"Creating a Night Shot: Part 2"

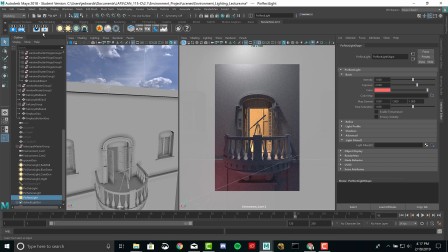748s
What if we started adding some things to break up that light source? So sometimes when I'm lighting something, it's not really an issue with the light itself because I really like the angle.
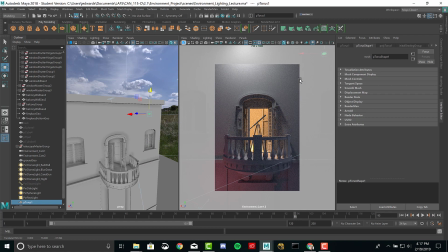760s
I like the way it's hitting the objects. I just don't care for one spot of the frame because it feels like it's too boring. So what I'm going to do is make a torus, and you could use a cube, a sphere.
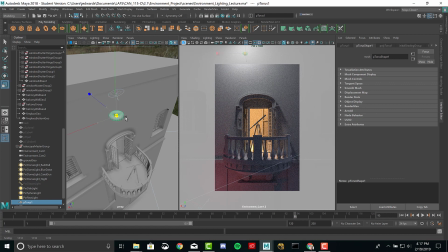771s
This is, again, really, it's like a sandbox. You're just playing around with your different options and experimenting.
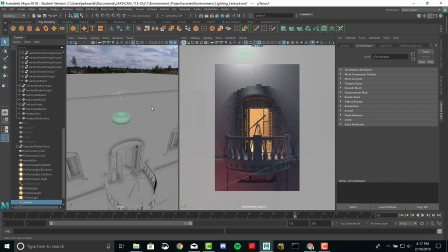777s
But I'm putting this guy here to see if I can make some shadows. So it's not visible in the shot. It's literally just here to add shadow detail. Now, it's cutting through it. We're getting a little bit of a donut effect where there's a hole in the center where it's making it through. I think this shadow is too distracting.
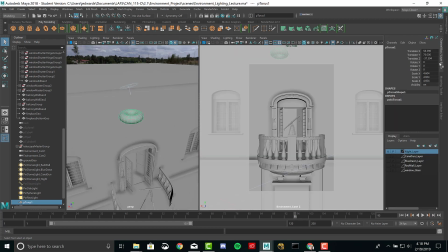794s
So what I'm going to do is go to the channel box. So it's still selected.
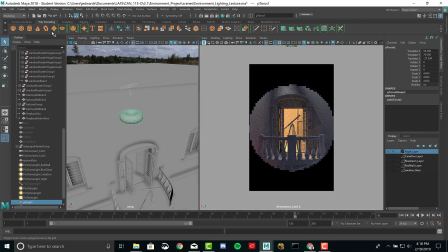800s
Let's let this update. And when you click on a new primitive shape right here, look at the input, see where it says Polytorus 1.
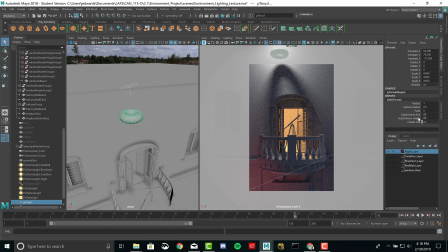808s
If you click, this is showing you the history of the initial creation. This is something you're going to get a lot more of when you get to one of the modeling classes. But the settings that come with all these primitives, and you can play around with them,
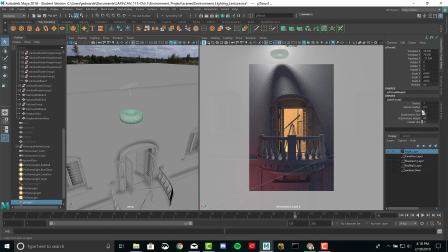821s
they just change the divisions, how smooth they are, the width, the scale. The one I'm going to do here is the section radius. I'm going to bring that down a little bit to make it a little, make the torus not as thick. So that way the shadow isn't as noticeable.
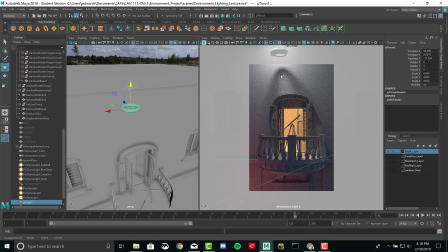836s
Okay, let's also move this up because I don't want to have that ring, that crest right there to be visible in the frame. There we go. That's not bad. It's kind of cool. Now, in the process of doing that, it has blocked light, so it is very slightly darker down here.
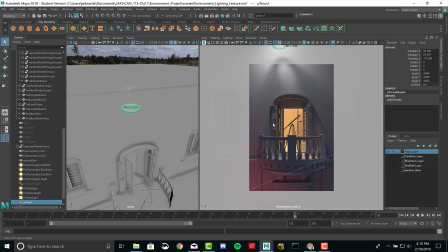855s
So maybe one thing I could do is also boost the intensity of it, see if that looks any better. But we've come a really long way with these different light sources. I just want you guys to have fun playing around with this stuff. To me, lighting is one of the most important and fun parts of the entire production pipeline because you really are painting.
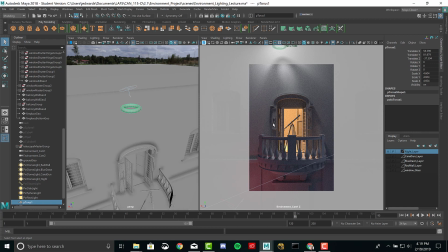875s
I know there's a lot of technical aspects that go with this, but essentially you're painting with light. It really doesn't get much better than this. So see what you can kind of come up with. And if you end up making a bunch of different light sources, I would still recommend putting them on different display layers.
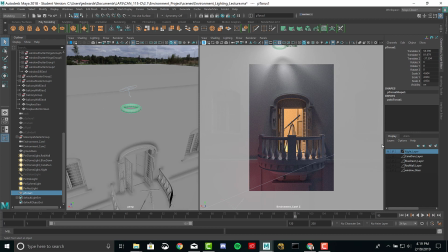891s
So if let's say that all of this was supposed to be a different shot. Like I already have the night shot set up, and I don't think, oh, I didn't even put this one on it. I would add this to that layer. I should probably rename it to something like Moonlight or something like that.
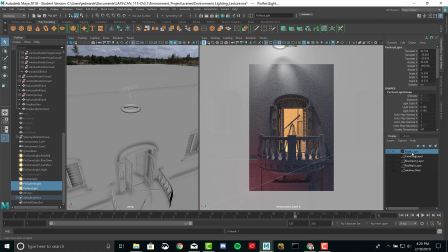906s
But I would probably also add these as well. Right click, add those guys, just to keep everything organized.
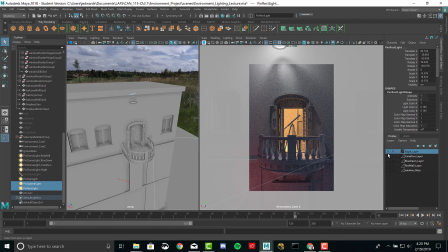913s
So if I ever wanted to break away from this render, remove all the lights, they're all in that layer.
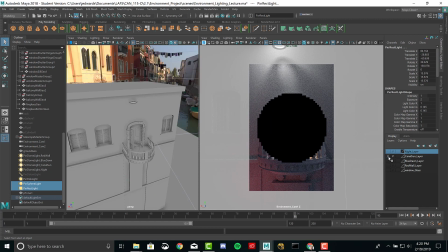919s
I can turn them off and go back to a different image to get a different light setup.